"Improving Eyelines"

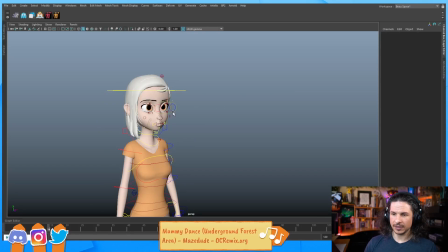[0:00]
Eyelines. Eyelines are very tricky. For anyone who doesn't know what that means, eyelines is basically where is a character looking.
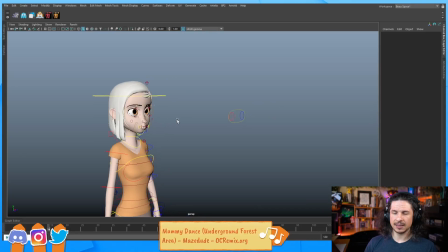[0:07]
And the thing that makes it tricky is that there will be times when you want a character to look at something, and if you try to get it right, perfect, they won't look like they're looking at it.
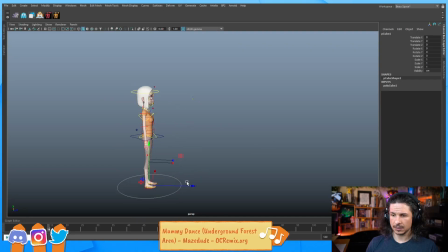[0:23]
So, for example, let's create a cube here. And I want this character to look at this cube.
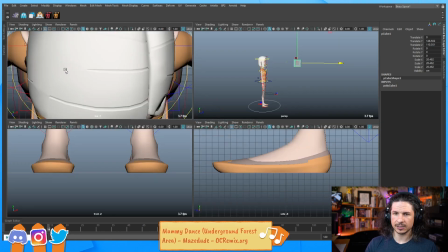[0:31]
And just to make this a little easier, I'm going to create a new camera.
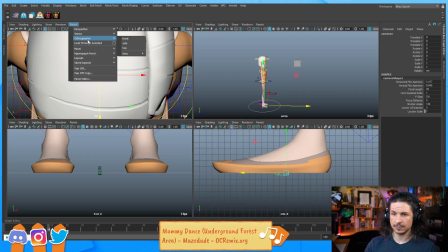[0:38]
And we're going to use this to frame up on the character's face here.
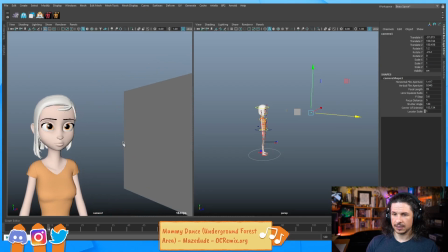[0:50]
Okay, so I've got a cube here. Now, if I want her to look at this cube and really feel like she's looking at it,
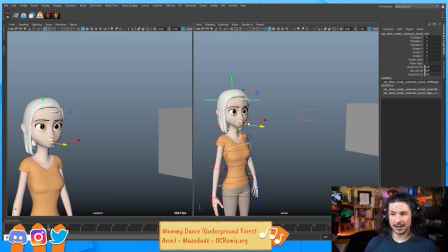[1:01]
sometimes that eyeline isn't going to quite work. So if I have her kind of looking over here, let's say she's looking up over there, and I want her to turn her eyes to the cube.
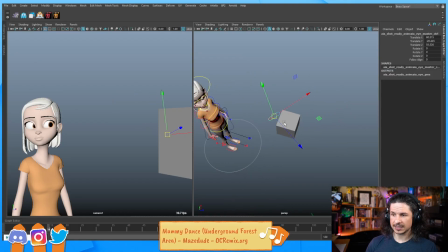[1:12]
Whoop. Now I'm going to put this eye control right in the cube, right here. But does it look like she's looking at the cube right now? Not really. One eye kind of does.
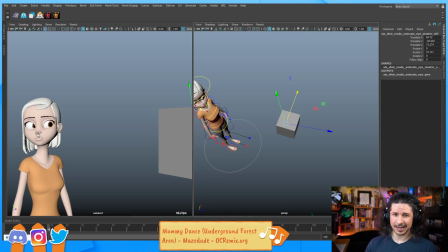[1:27]
The other eye looks like she's kind of got hit in the head a little too hard and is starting to roll back like it's a glass eye or something.
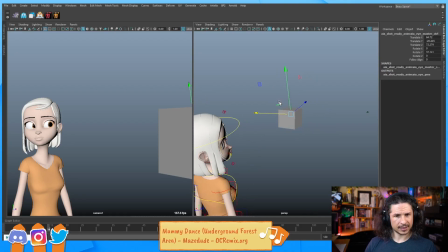[1:36]
It's not working, but it's looking directly at it. Well, there's two things to keep in mind here. One is, in real life, our eyes don't move perfectly symmetrically all the time. When you get to extreme rotations, one eye might move a little bit more than the other.
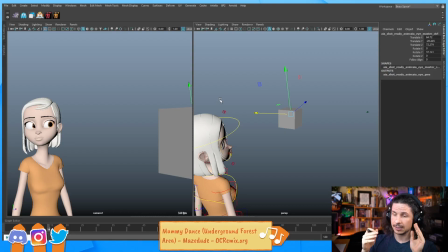[1:56]
So this eye might actually be rotating further out than the other one to keep that alignment because of our nose and because of our head shape. It's a little change, but it is there. It's not perfectly in sync.
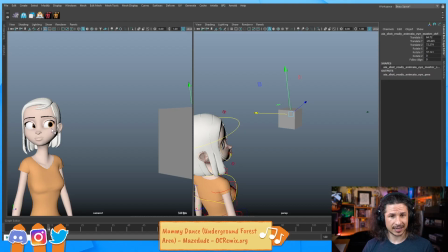[2:09]
The second thing is look at the size of these characters' eyes. The bigger and more cartoony the eyes are, the more that little shift needs to be exaggerated because the eyes are bigger.
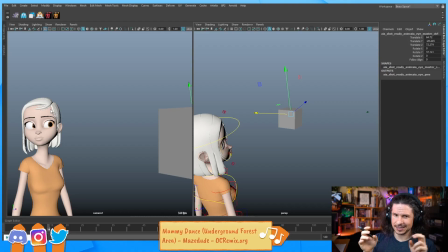[2:23]
It's also bigger eyes means that technically, these eyes shouldn't work in real life, just their positioning and whatnot. So we have to start breaking certain rules to make them feel like they work. It's just exaggeration. It's like characters that have huge muscles, like think He-Man.
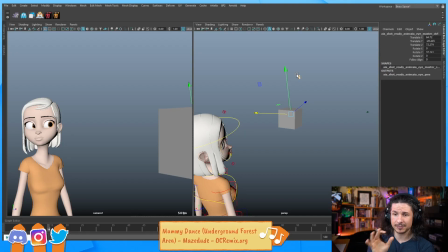[2:42]
He-Man, if you've ever seen He-Man from the original classic series, he's a big muscular guy. At his size and the muscle mass that he would need to be that size, he's about 6'6", I think approximately.
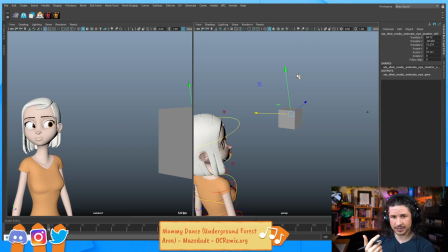[3:00]
He would be 700 pounds to be that size in real life. 700 pounds of muscle. That doesn't work. But in the cartoon, when you animate him and you see him, it's like, yeah, totally. It looks cool.
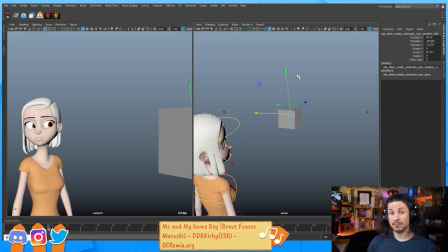[3:19]
It could work in real life. But we make it work. We make it look like it can work. So in this case, the character's eyes are huge. In real life, that they actually wouldn't work properly the way they are here. But we have to make it feel like they do.
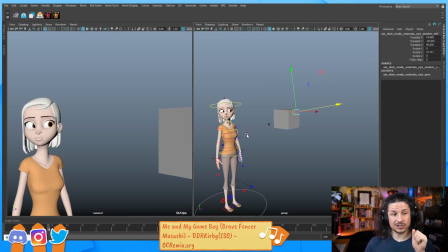[3:37]
So with eye lines, what it really is just making it feel like it's right. And there's no real trick to it. There's no like, oh, you just do this and it's gonna work. It's what looks good. So in this case, I want her to look at this box.
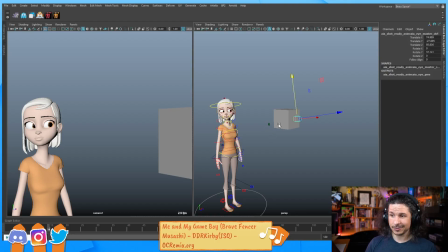[3:55]
Well, this eye is looking into her own head right here. So I'm gonna have to pull that out a little bit. So pull that out just a little here.
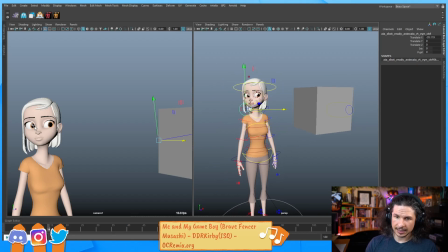[4:07]
And essentially what I'm going to need to do is just make sure that they feel like they're working in the same direction. So even that already helps. One thing I'm feeling is that, let's zoom in here.
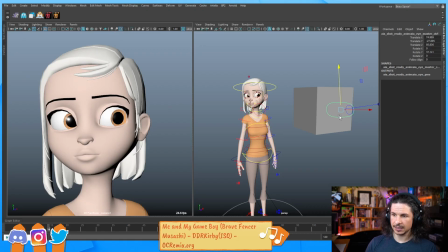[4:25]
This eye kind of feels a little higher than the other. That's because the head is tilted, but the eye control isn't. Isn't there a new He-Man series on Netflix? Yes, and the trailer looks amazing. Check out the trailer, it's so good. I love He-Man.
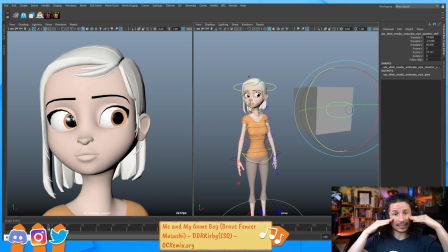[4:40]
So the eyes, this eye feels a little too high because I've tilted the head, but the eye control hasn't tilted with it. So I'll rotate this, create that kind of line so that the eyes line up with the angle of the head here.
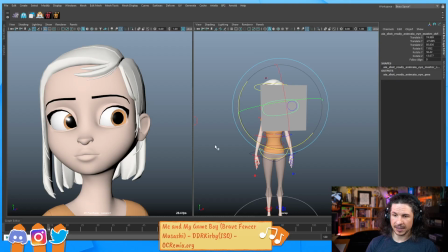[4:56]
Okay, is that better? Yeah, that feels a little bit better.
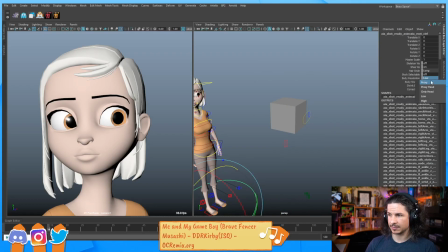[5:01]
And actually, let me just put the character on high res mode so we can get some better shapes in there. There we go. So it's really just making it feel like it looks in the correct direction.
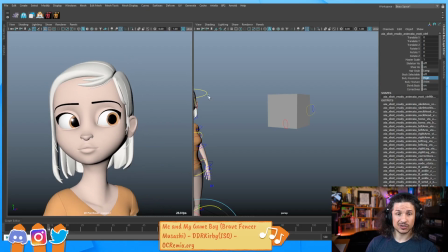[5:14]
And like I said, there's no big rule for this because
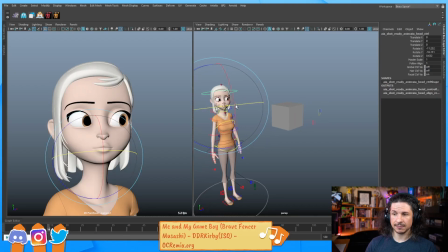[5:19]
eye directions are very susceptible to change and to the character. So for example, see, this is what happens when you just reset things randomly.
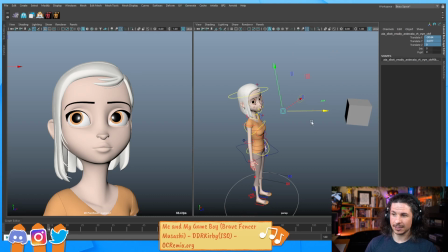[5:32]
So actually, this is a good example. You can see that this control, I moved that one eye way out. Look what happens when I bring it close. Ugh, a little weird. If I bring this further out, now it looks fine.
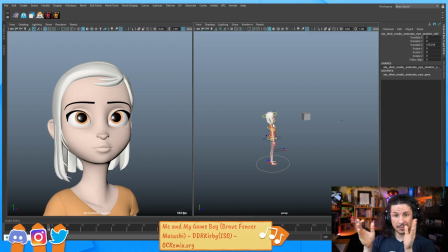[5:47]
Depending on how far that control is, it's going to make adjustments change very drastically. So you might need to readjust things quite a bit based on where your controller is,
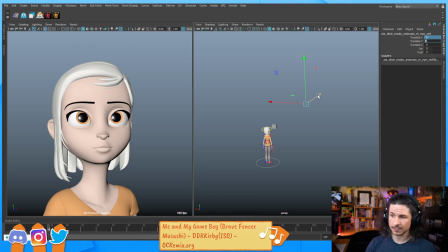[6:01]
where the characters are, where they're supposed to be looking, based on, whoa, don't go back like I did there. Based on who this character is. So for example, if you look at a lot of
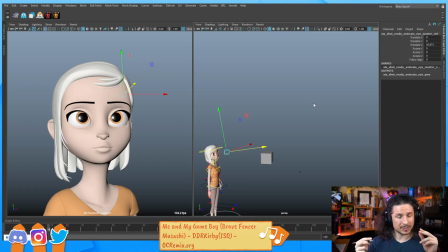[6:17]
characters, especially characters that are supposed to be slightly cuter and more innocent,
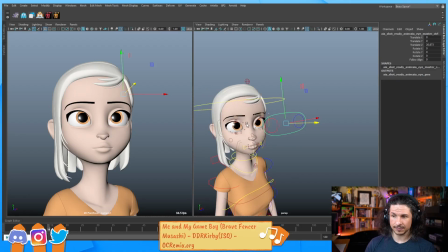[6:24]
what ends up happening is that their eyes are crossed slightly. Vanellope von Schweetz in Wreck-It Ralph has this a little bit. Lots of the Disney princesses have it. Lots of the cute characters have these slightly crossed eyes.
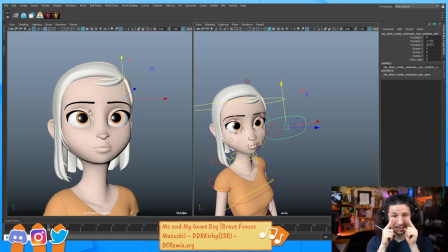[6:38]
So if you actually look at her eyes here, they are in towards her eye, or into the center here.
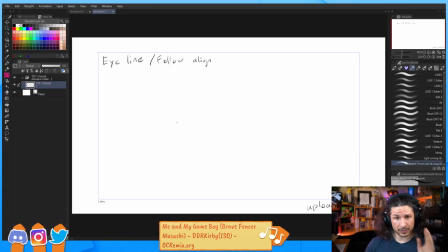[6:46]
If you actually look at a human eye, when we're looking forward, you've got the eye shape, eye shape here. The pupil tends to sit into the center here,
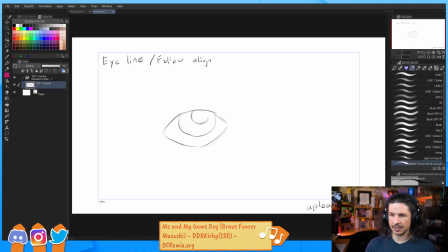[7:03]
right there, and right under the lid, right there. So you have something like this. So it's right in the center. You've got white on this side, white on this side. If we go full screen here and I look forward, let's look at the camera. See how, all right, see, get my head straight. There we go. If I look straight, see how you can see white on both sides of the eye? Right there. Even on both sides. That's because I'm looking straight and even.
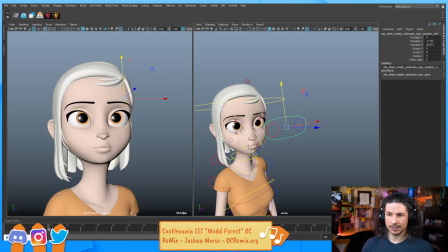[7:38]
If we look back at our character here, is there an even amount of white on both sides of the eye?
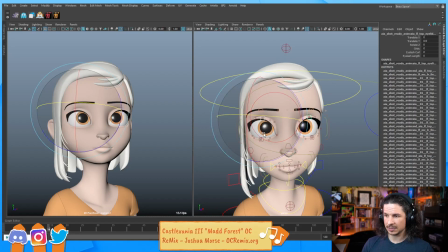[7:46]
No. Now, just to kind of help make this a little clearer, I'm going to shape the eye, make them a little rounder.
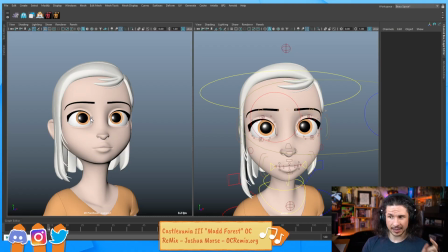[7:54]
Look at that. There, she's cross-eyed right now. But it still looks okay.
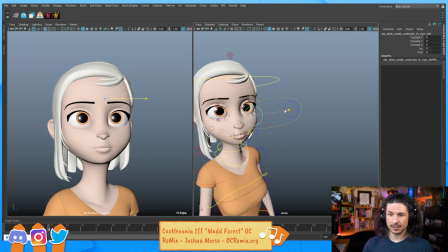[8:01]
If I wanted to make this more naturalistic, her eyes would have to be out here. But doesn't that look a little wall-eyed now, where she's kind of looking out in two different directions?